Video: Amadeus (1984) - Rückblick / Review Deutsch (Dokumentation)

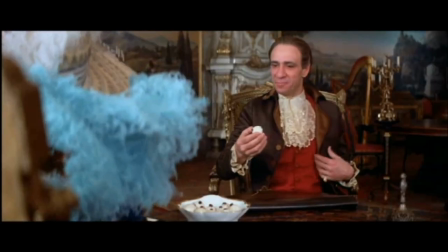993s
Ich persönlich schaue nur noch den Director's Cut und ich finde, er bereichert den Film schon.
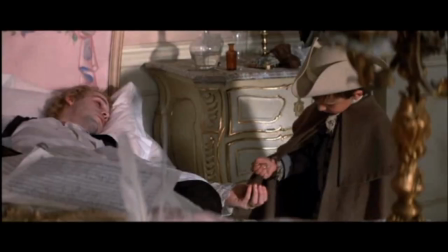997s
Denn jetzt ergibt zum Beispiel Konstanzes Abscheu gegenüber Salieri in der Szene kurz vor Mozarts Tod endlich einen Sinn.
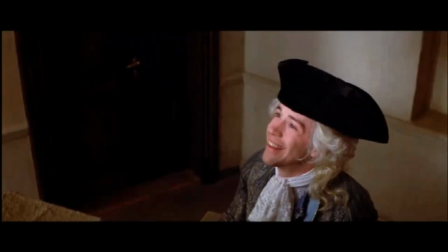1003s
Für mich ist es ähnlich wie mit den Extended Cuts Versionen von Der Herr der Ringe. Für mich gibt es keine andere Version mehr.
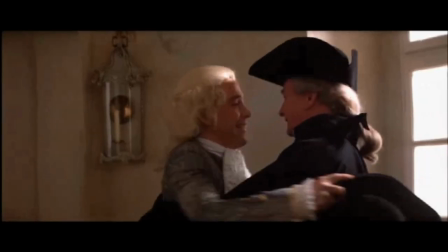1009s
Für Regisseur Milos Forman war der Director's Cut immer die von ihm gewünschte Version gewesen.
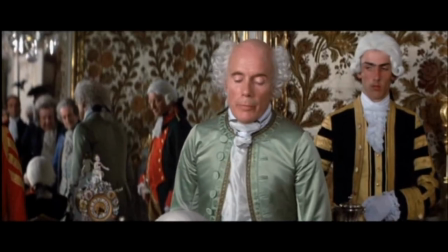1014s
Da er aber unsicher war, ob das Publikum den Film überhaupt mögen würde, wollte er dem Zuschauern einfach nicht zu viel zumuten und den Film kürzer halten.
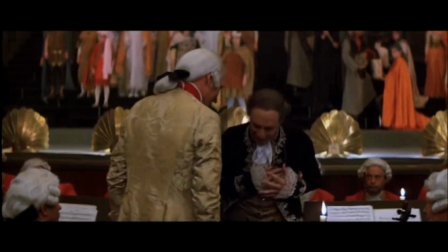1022s
Obwohl er so schon mit seinen 160 Minuten ein Risiko für die Filmemacher darstellte.
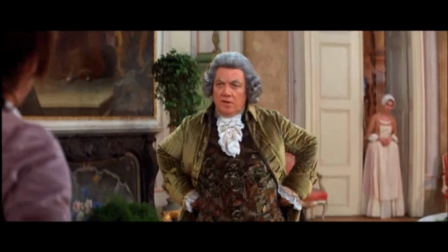1027s
Man darf nicht vergessen, dass damals kein großes Filmstudio Amadeus produzieren wollte. Und keiner dachte, Amadeus zu drehen wäre eine gute Idee.
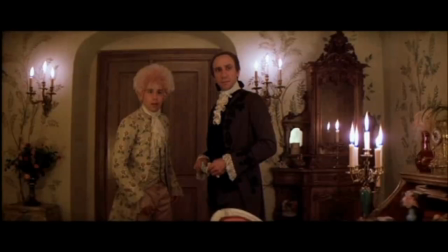1035s
Gerade da die 80er MTV-Generation im Gange war.
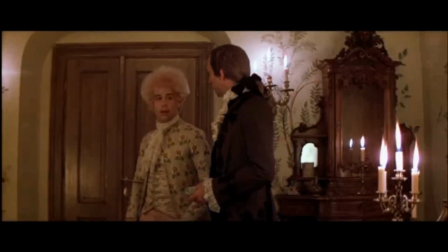1038s
Amadeus hat es aber geschafft, einem völlig neuen Publikum, welches mit klassischer Musik bis dahin nichts zu tun hatte,
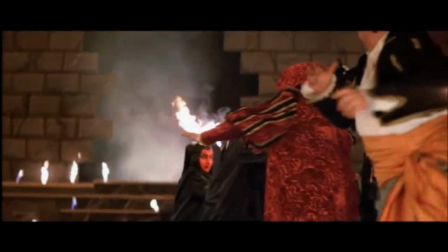1045s
Mozart und sein musikalisches Werk großartig nahezubringen. Das ist wohl sein größter Verdienst.
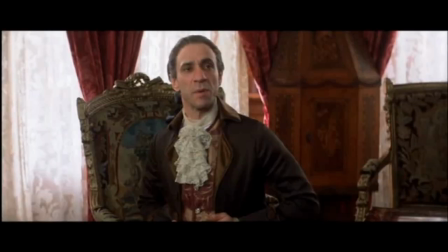1050s
Amadeus ist zu einem zeitlosen Klassiker geworden.
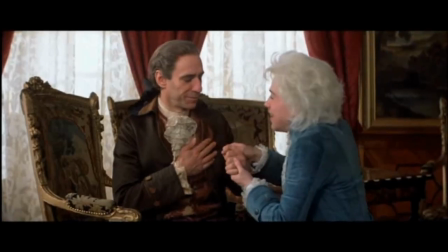1053s
Ein opulentes und bildgewaltiges Epos, voller Musik und einer spannenden Story, die trotz seiner langen Laufzeit niemals langweilig wird.
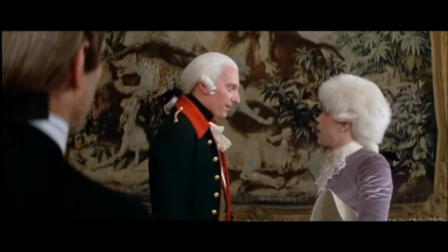1061s
Der Film sieht heute noch verdammt gut aus. Amadeus fängt die Vergangenheit perfekt ein.
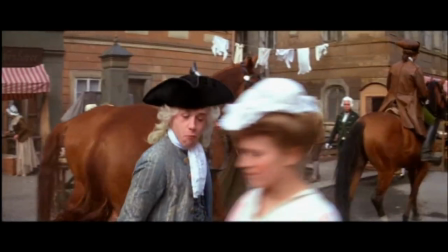1066s
Die Straßen von Prag lassen einen wirklich glauben, wir befinden uns in Wien der 1880er Jahre.
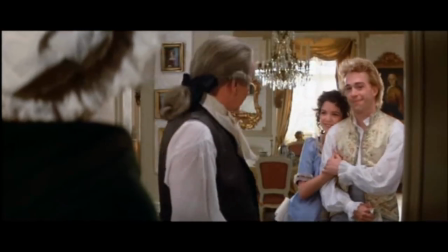1071s
Die Illusion funktioniert. Die Darsteller leisten allesamt einen fantastischen Job.
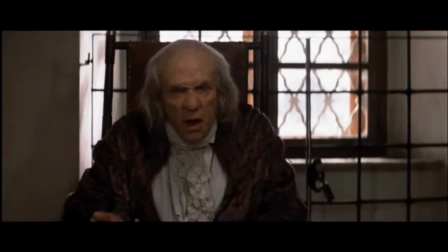1076s
F. Murrays Oscar-Gewinn ist absolut berechtigt, denn seine Darstellung des alten Salieri ist extrem beeindruckend, genau wie seine junge Version.
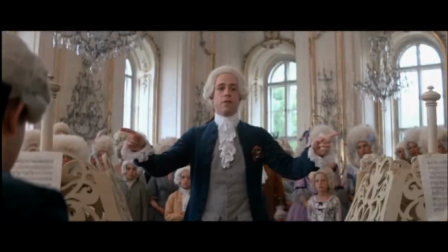1083s
Tom Hulk als Mozart steht ihm aber kaum nach, besonders die absolute Liebe zur Musik, die Mozart wohl empfunden hat, bringt Tom völlig zur Geltung.
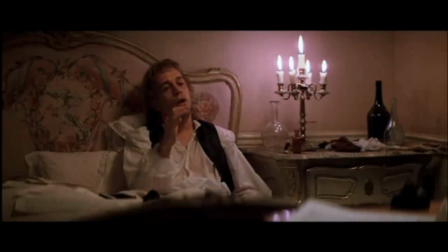1091s
Die Jüngeren unter euch, die noch zur Schule gehen, haben oder werden sicherlich Amadeus im Musikunterricht sehen oder zumindest Ausschnitte davon.
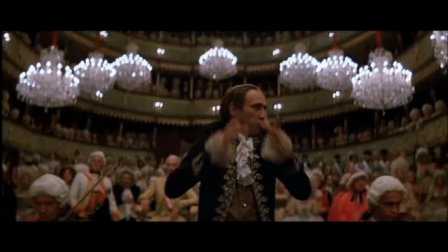1098s
Wenn ihr ihn noch nicht gesehen habt, lasst euch bei dem Thema Mozart und klassische Musik nicht gleich abschrecken.
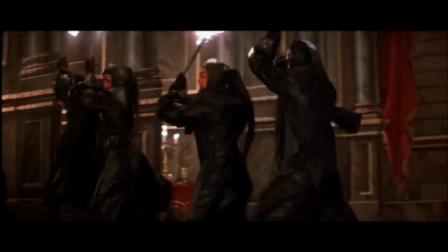1104s
Amadeus ist ein absolutes Meisterwerk, zeitlos, wie es Mozart selbst ist.
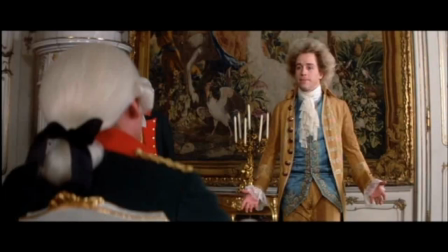1109s
Die Verbeugung vor einem Genie und seinen unglaublichen künstlerischen Schaffen.
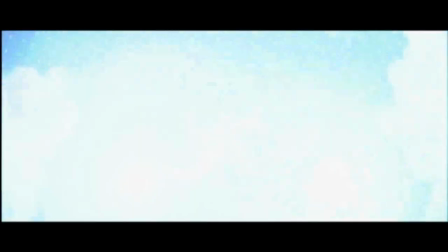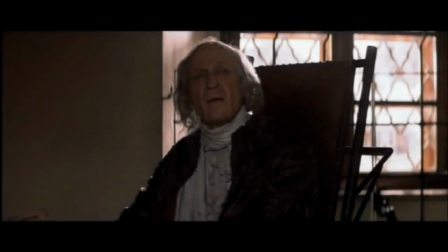Mein Abgott.
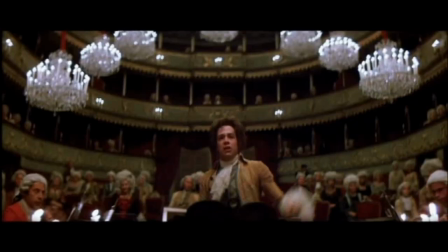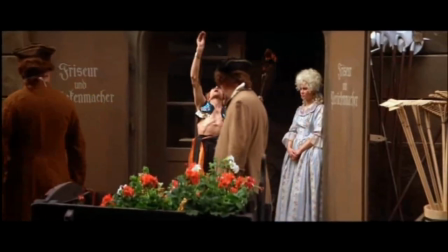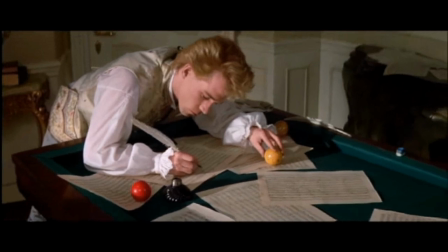1139s Ein Punker unterwegs in der großen Stadt. Es war in Wien, war Vienna, wo er alles tat.
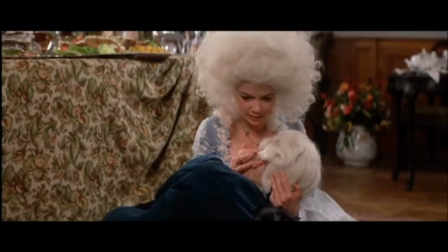1145s Er hatte Schulden, der Natur, doch ihn liebten alle Frauen. Und jede rief, na kann man rock me Amadeus.
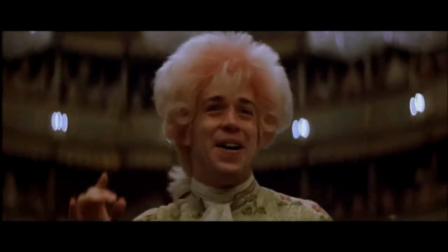1150s Er war Superstar, er war populär. Er war so exaltiert, because er hatte Flair.
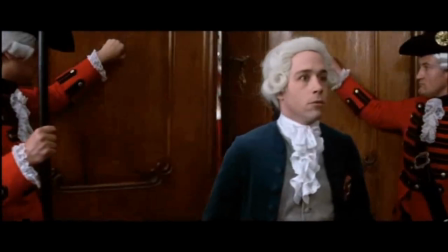1155s Er war ein Virtuose, war ein Rockidol. Und alles rief, na kann man rock me Amadeus.